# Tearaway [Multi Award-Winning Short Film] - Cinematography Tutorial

Hi, I'm Seb. Today I'm going to be going over the advanced cinematography for the short film Tearaway. If you haven't seen the short film, give it a watch first so that you can avoid spoilers. I'm making this video for the filmmakers and film fanatics amongst you to see some of the image systems that you could think about when storyboarding your own film. When I watch most behind the scenes videos, they don't really get into the complexities of cinematography, so I thought I'd give it a go. In Tearaway, I concentrated on 5 main elements within the imagery: side of frame,
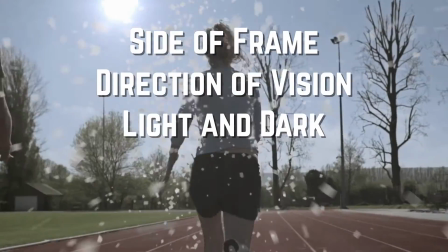direction of vision, light and dark, depth and flatness, and camera height.
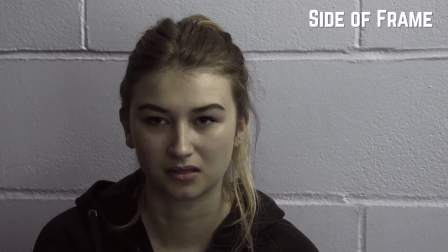Sides of frame. During the argument scene, characters cross over frame when one has offended the other.
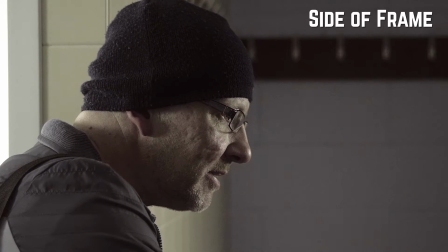When this does not happen, each character is on their own side of the frame and is not listening to the other.
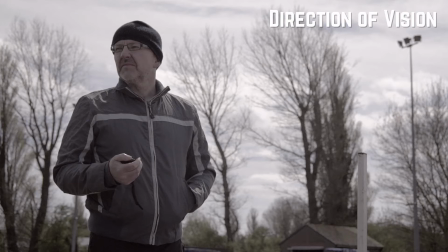Direction of vision. At the beginning, we see Jack looking to the left of the frame.
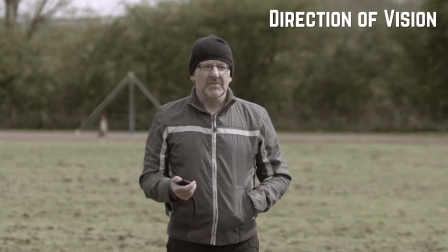Hannah always seems to be running to the right direction. Therefore, it is as if he is beating her in a race. I call this the emotional race. Therefore, if a character is on the right of the frame, looking to the left, they are leading the emotional race. At the end of the shot, we see Jack looking to the right of the frame.
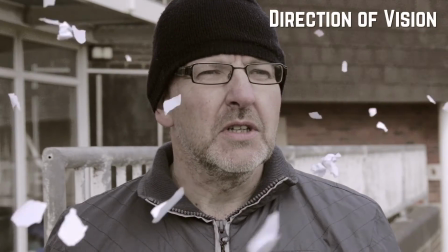Then we cut to see Hannah looking to the left of the frame, finally showing that she is beating him at the end of the race, emotionally as well as physically.
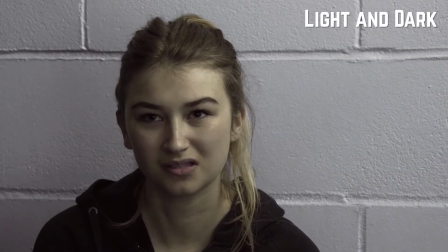Light and dark. During the argument scene, Hannah is well lit with the background.
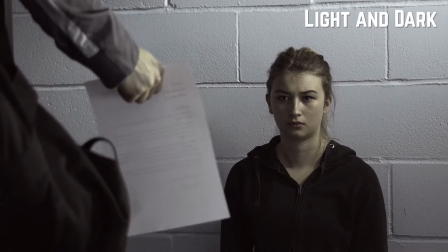Establishing clarity with the audience, they can see her clearly, and therefore the audience can connect with her character easily.
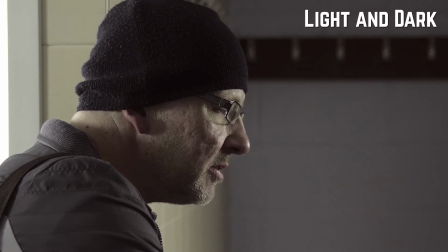Jack, however, is mainly backlit with a lighter background, giving the audience less information in the image, and therefore there is less connection with him. Depth and flatness.
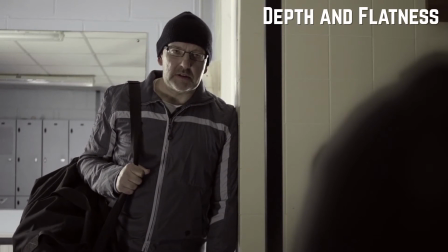Particularly with the argument scene, Jack is stood with a mirror behind him, whereas Hannah is sat with her back up against the wall.
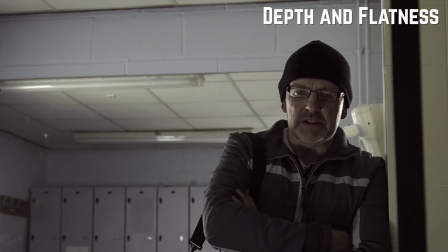This helps to demonstrate that Jack has lots of physical evidence that he has collected up as to why she isn't running correctly, whereas Hannah has all her evidence in her mind, unable to express it. Therefore, there is nothing for her to present.
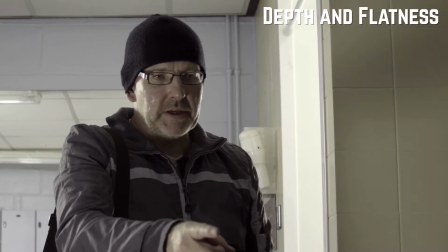This is visually demonstrated by the amount of room behind either character.
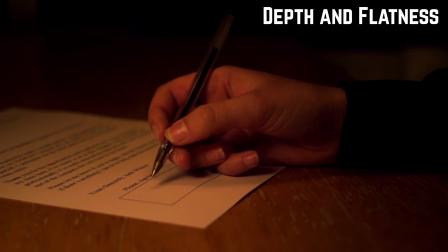Hannah's room scene also demonstrates this by having her background busy with objects such as newspaper clippings of herself and medals. This shows that she has lots of evidence to support her argument, but not in the right places. Camera height. Classic cinematography technique, the camera height and angle is used to demonstrate how much power a character has in a scene.
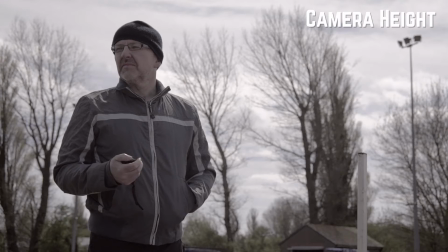Throughout the opening sequence and argument scene, Jack is presented through low camera angles and Hannah is shown with high angles.
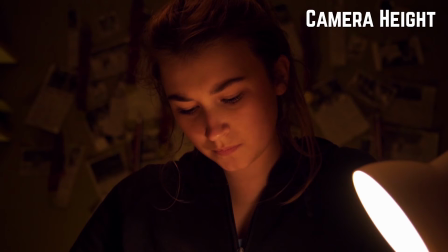This changes the moment Hannah takes control of the situation, when she has the power to sign Jack's notice in her bedroom. Other considerations. Space around characters was used to show how much freedom they have.
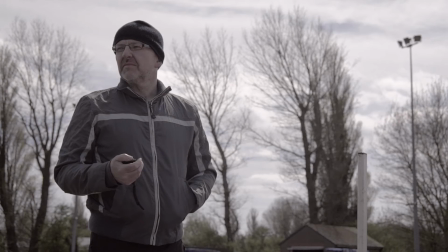For example, the first shot of Jack, he has plenty of space around him. Then we cut to the shot of Hannah. She has very little room around her, therefore little freedom. First and last shots of the film are used to show how a character's situation has changed.
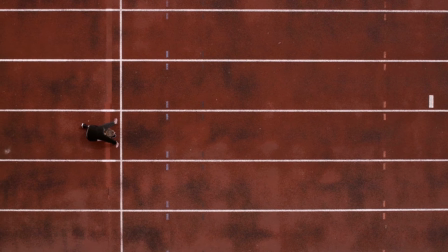The opening shot shows Hannah within straight lines to the left of the frame, looking down at her.
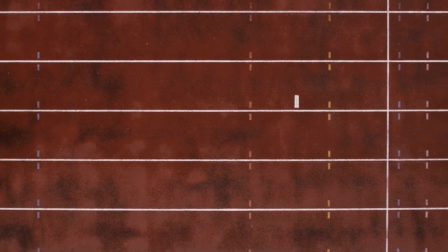The lines show that she is being trained with regimented restraints. Being placed on the left of the frame shows that she is on the losing side of the emotional race, and looking down at her makes her seem very powerless.
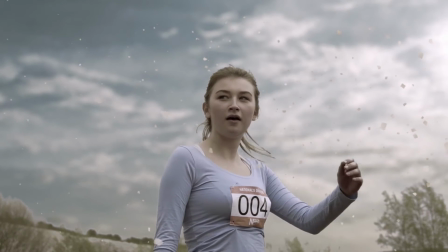The last shot now looks up at Hannah, where she stands on the right, looking towards the left of the frame.
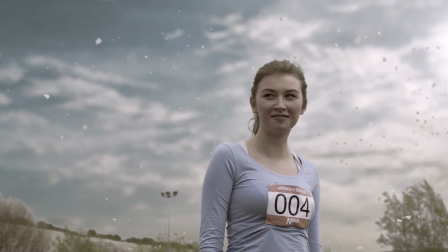The low angle now shows that Hannah has power within the shot. Having her looking to the left of the frame instead on the right shows that she has won the emotional race. Improvements. The filmmaking process is all about making mistakes, seeing what works and what doesn't. If I was to redo the cinematography for Tearaway, I'd flip all the footage from the argument scene because it conflicts with the emotional race image system. Jack should be leading this, but for most of this sequence he's on the left. The other main element that I'd change would be the side of the camera that Jack looks at during one shot of the argument scene.
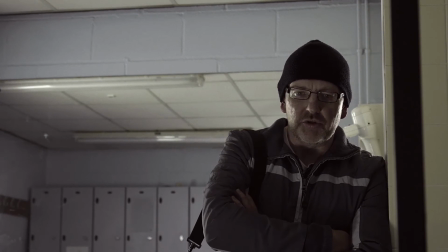I should have instructed the actor to look to the right of the camera, that way it would have prevented visual confusion. Summary. When reviewing your film to find these errors, it's always a weird process. Watching your film over and over again might make you seem arrogant, but in reality, every time you watch it, you hate it a little bit more because you notice things that didn't work. But this is a good thing.